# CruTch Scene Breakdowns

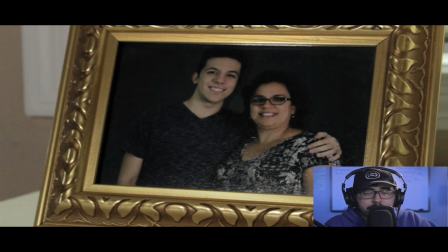460s
is worth a thousand words and that's kind of true in this case because we're getting so much information we see Christian and his mother and then we just see
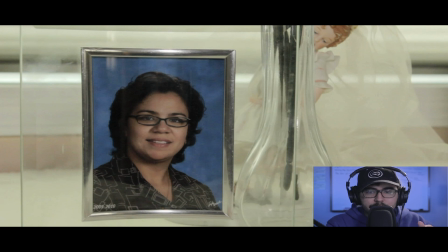469s
a sole image of just his mother we see like this little angel here
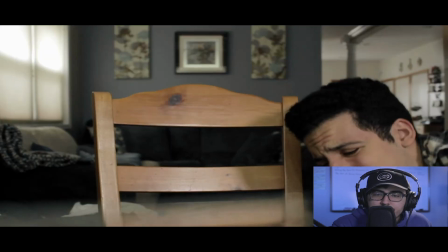473s
just sort of looking down on her and right here actually
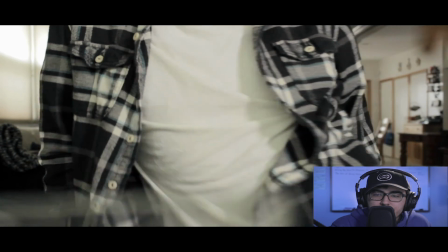478s
you'll see Christian as he climbs up the chair right here again
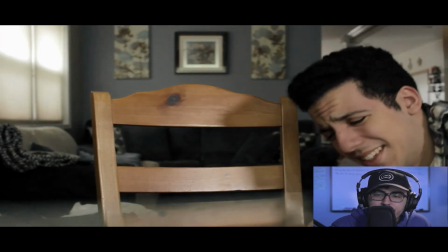483s
that's foreshadowing what's going to happen when he took the bump and then he has to climb up this chair right here it's to show later on
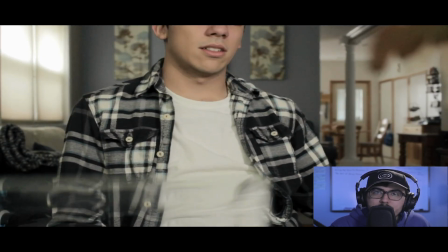493s
when he falls down of the hill so we see that and again there's this nice
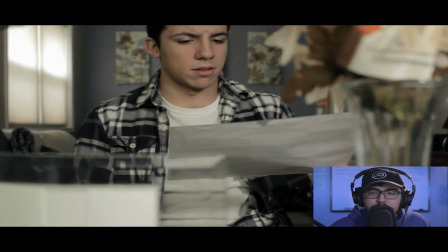498s
sliding shot of the shrine and then it
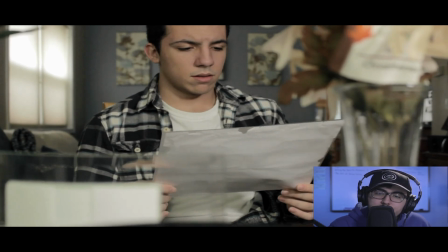503s
cuts to him grabbing the news clipping and then boom you know just to show
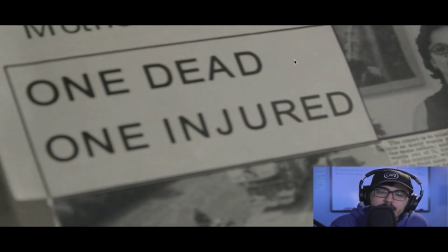509s
more of that there's this close-up of one dead one injured and we know who the injured person is and now we know who is dead even though there's words on this page you know i didn't say anything it's not like he's reading the article or anything he's
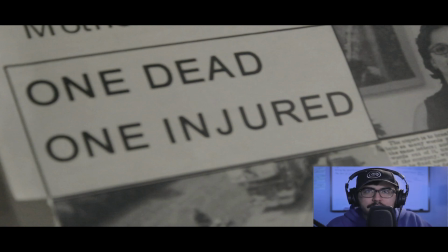525s
we're just seeing a close-up of these words and you know we see right
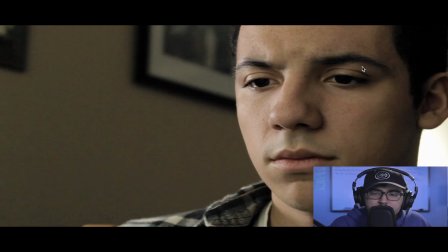530s
here you know his face is just totally down and his eyes here are just totally black and we can see right
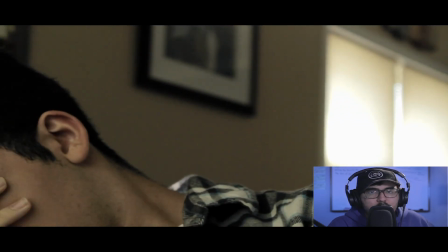540s
here he then just puts his face off the camera and we just see him just like
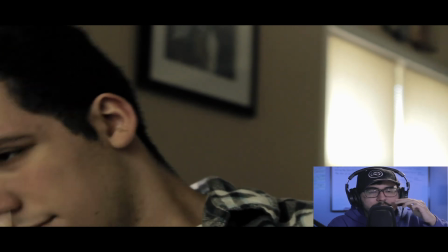547s
move his head and kind of like take a deep breath and he's really getting emotional and then And you'll notice right here when he looks up,
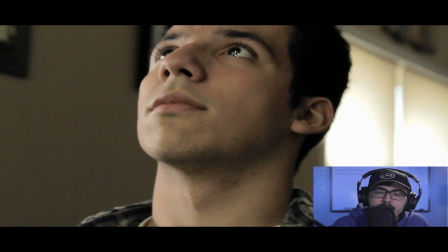555s
his eye starts to have that little shimmer, that little white shimmer to show that he's like looking up at his mother, just remembering her.
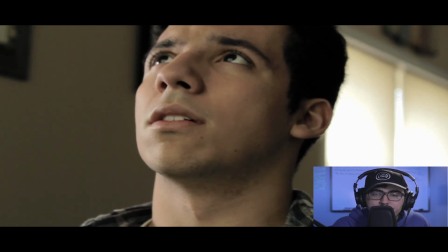565s
He takes that little deep breath. And then, of course, in the background,
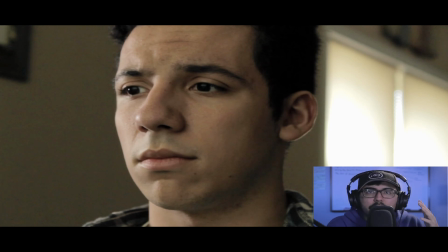570s
we hear the sound of a car and the actual crash and the ambulances showing up. I think the best way to do that is maybe just have the sounds of it. the sounds of the cars the sounds of the crash and the ambulances that'll really help
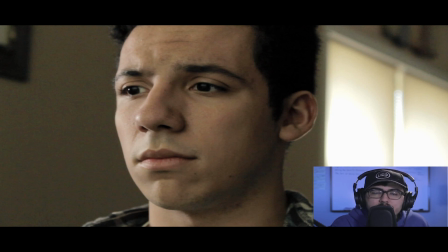585s
show that without having to actually show the car accident and it just it all in all turned into a very great and
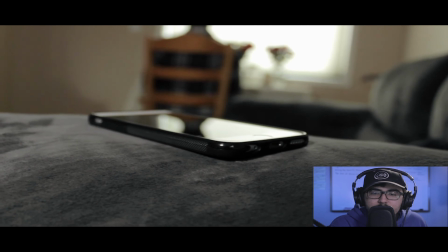594s
emotional scene so moving on we have this one shot here of the phone ringing and
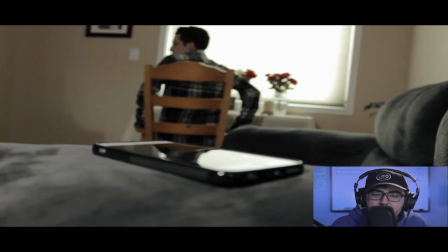602s
christian you know getting that response again we have like this little crane shot right here because I did want to have some dialogue,
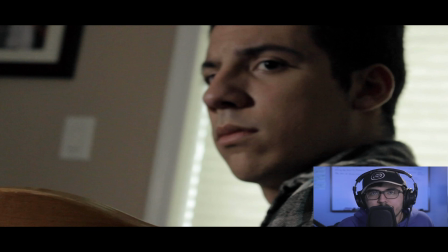611s
to have some exposition. And in this case, the person that's calling him is his buddy, Eric. He really sympathizes with Christian and what he's going through, and he really wants to help him.
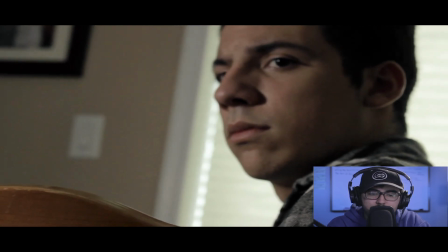625s Hey, Christian. It's Eric. How are you holding up?
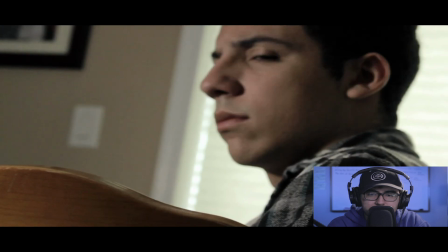632s I was just going to hang over at the convenience store, And I was wondering if maybe, you know, if you wanted to join me.
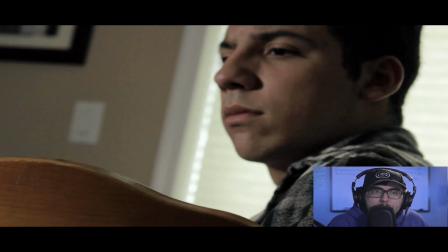642s
So, you know, he's mentioning that, you know, he's going to hang out at like this convenience store. And he was wondering if he wanted to join him. You know, he wants Christian to get out of the house and to be more active just to like not let all of these negative and sad emotions like get down on
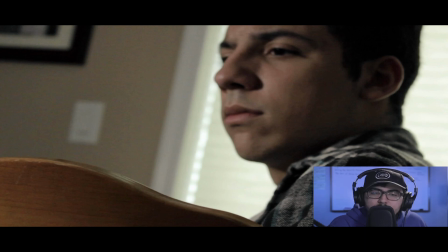661s
him. and we need to get through like that pain whether it be physically or mentally you know we have to get through
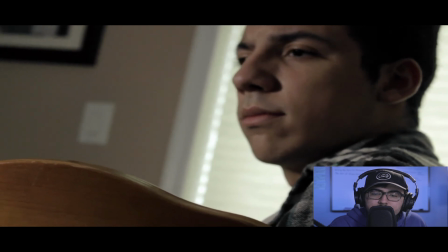670s
it.
You know I feel that you know it's probably not best to you know mope around in your house all day.
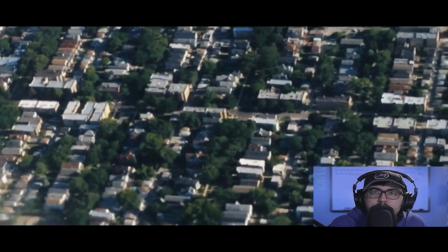678s
You saw right there he was saying you know I don't want you just moping around in your house all day because he really does sympathize with Christian.